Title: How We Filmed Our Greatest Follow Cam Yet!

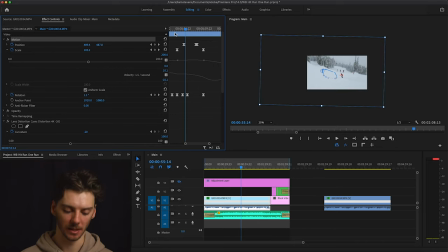8:43 Go back through, take a look, see where it needed to adjust, adjust some, add some, take some out,
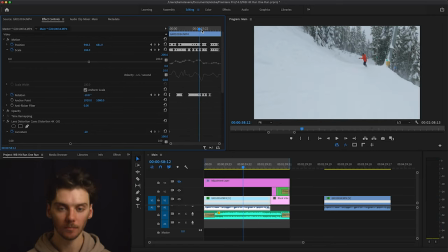8:48 and just keep kind of working through it until I was happy with it. So one thing you'll notice here with these keyframes is they have this kind of double-edged thing. That's to show that all of these keyframes are continuous Bezier.
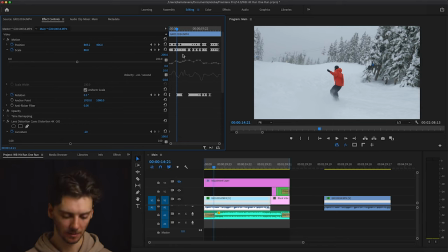9:04 This is another thing I learned from the Gimbal God tutorial. So if I were to just select some of these, click here and go for temporal interpolation, I've selected continuous Bezier. When you initially make the keyframes, they're linear. So that can make things seem a bit, sharp and jolty.
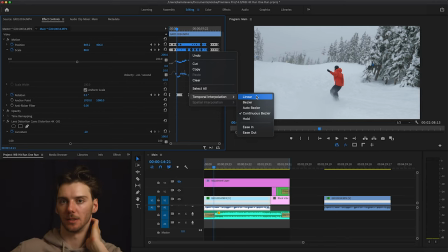9:22 As things move in these linear points, when you do the continuous Bezier, it just smooths everything out. It can kind of cause a couple issues if you've done a bunch of your keyframes, and then when you select that continuous Bezier, you might notice that there's points in the video now that are not framed the same way. So you kind of have to go through and make sure that everything's all tight.
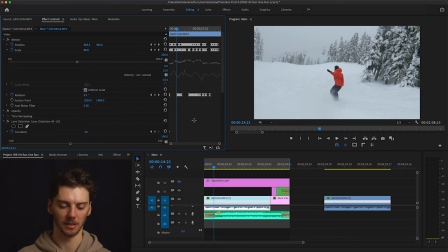9:42 So I kind of tend to do a pass or two in linear, and then I continuous Bezier it all, and then I go back and realign everything and do a couple more passes through. But there's also the velocity of the keyframes. Luckily this one I didn't have to mess with very much, but you can actually go into each specific keyframe,
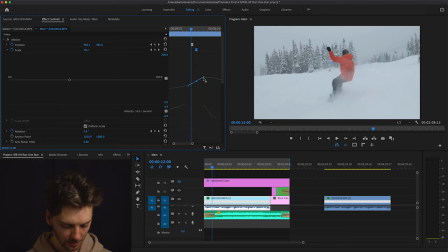10:01 select it, and then change how each one is affected by the velocity in and out of how quickly things are moving. Luckily, pretty much everything was flowing the way I wanted it to, and I didn't have to dive very deep. But if you're ever having troubles getting things to line up the way you want it to,
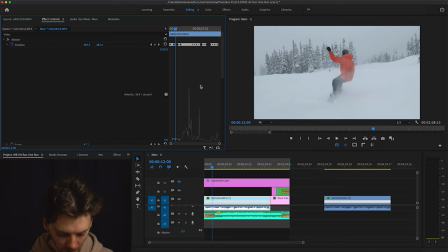10:17 you can always go in and sort of mess with the velocity, make things a bit smoother. So if you want to learn more about this, I would say go buy that gimbal guard tutorial, because I'm just learning how to do this, and he's been doing it a while and he's got it pretty dialed and goes way deeper than I'm going right now.
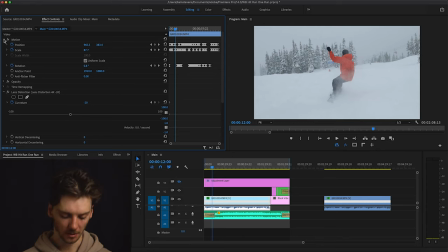10:35 But after I did the keyframes, it was pretty simple. I colored it. I just realized that the whole time I had the lens distortion turned off for you guys. So here's a showing of what that looks like on versus off. This is with lens distortion at minus 20.
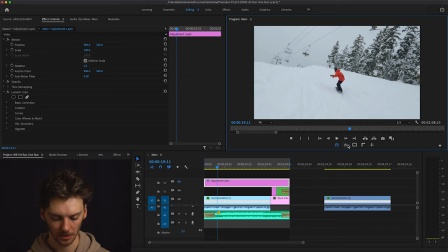10:54 So lens distortion minus 20. So there's your difference.
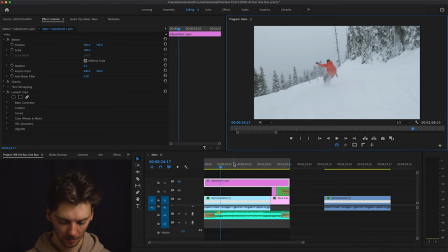11:00 I just kind of like it. It takes the sort of GoPro look away. And for a follow cam, it also kind of makes you seem a little bit closer.
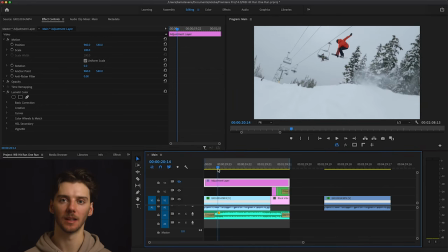11:08 So once I'd done all the keyframes, I decided to go in and do the color. I'm also pretty beginner with color, so don't take this as the right way to do it. This is just how I did it. But here is it without the color. Here's with the color on. Pretty light effect, really.
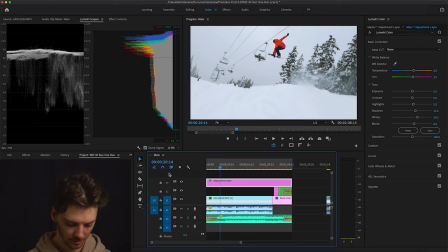11:25 Pretty much just trying to just make the whites look white, essentially. You can see in the scopes here, this is the luma, and then this is like a histogram. I'm just doing this guy in there. So pretty much just bumping the whites, adding some saturation. You can actually look, here's all the settings that I used.
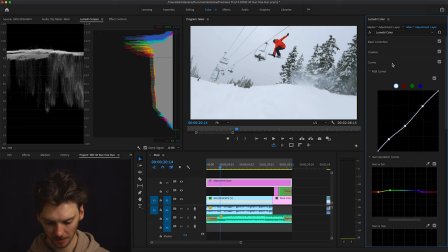11:44 A couple curves, keep things nice, and color wheels. I don't know, if you want more in-depth stuff of what I do, I can definitely make that, but this one I just thought I'd bring it through briefly, and if you have any more questions, just hit me up, or maybe I'll do a more in-depth video.
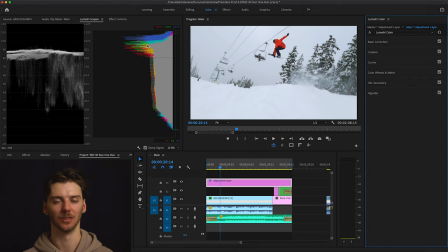11:59 But I'm still pretty new to all this, so I don't feel like I should do a how-to. This is more just a behind the scenes of what it took for me to make this video. And yeah, a little story behind the song. This song is called Echoes by Pink Floyd. The complete song is 20 minutes long, and if you haven't listened to it and have 20 minutes, I do recommend listening to it. It's pretty cool. In my opinion, it almost plays out like a movie. It's got some really good rising action at the start and then kind of fades down all the way to a point that you almost don't want to listen to the song anymore because it's so eerie and weird. And then it starts to build back up again and kind of just reminds me of how people lay out movies, of sort of the things going good initially and then everything falls apart for the character. And then, you know, it all comes back to triumph at the end. And this segment I cut out, it's about 17 minutes in, and that's sort of that building of the triumph.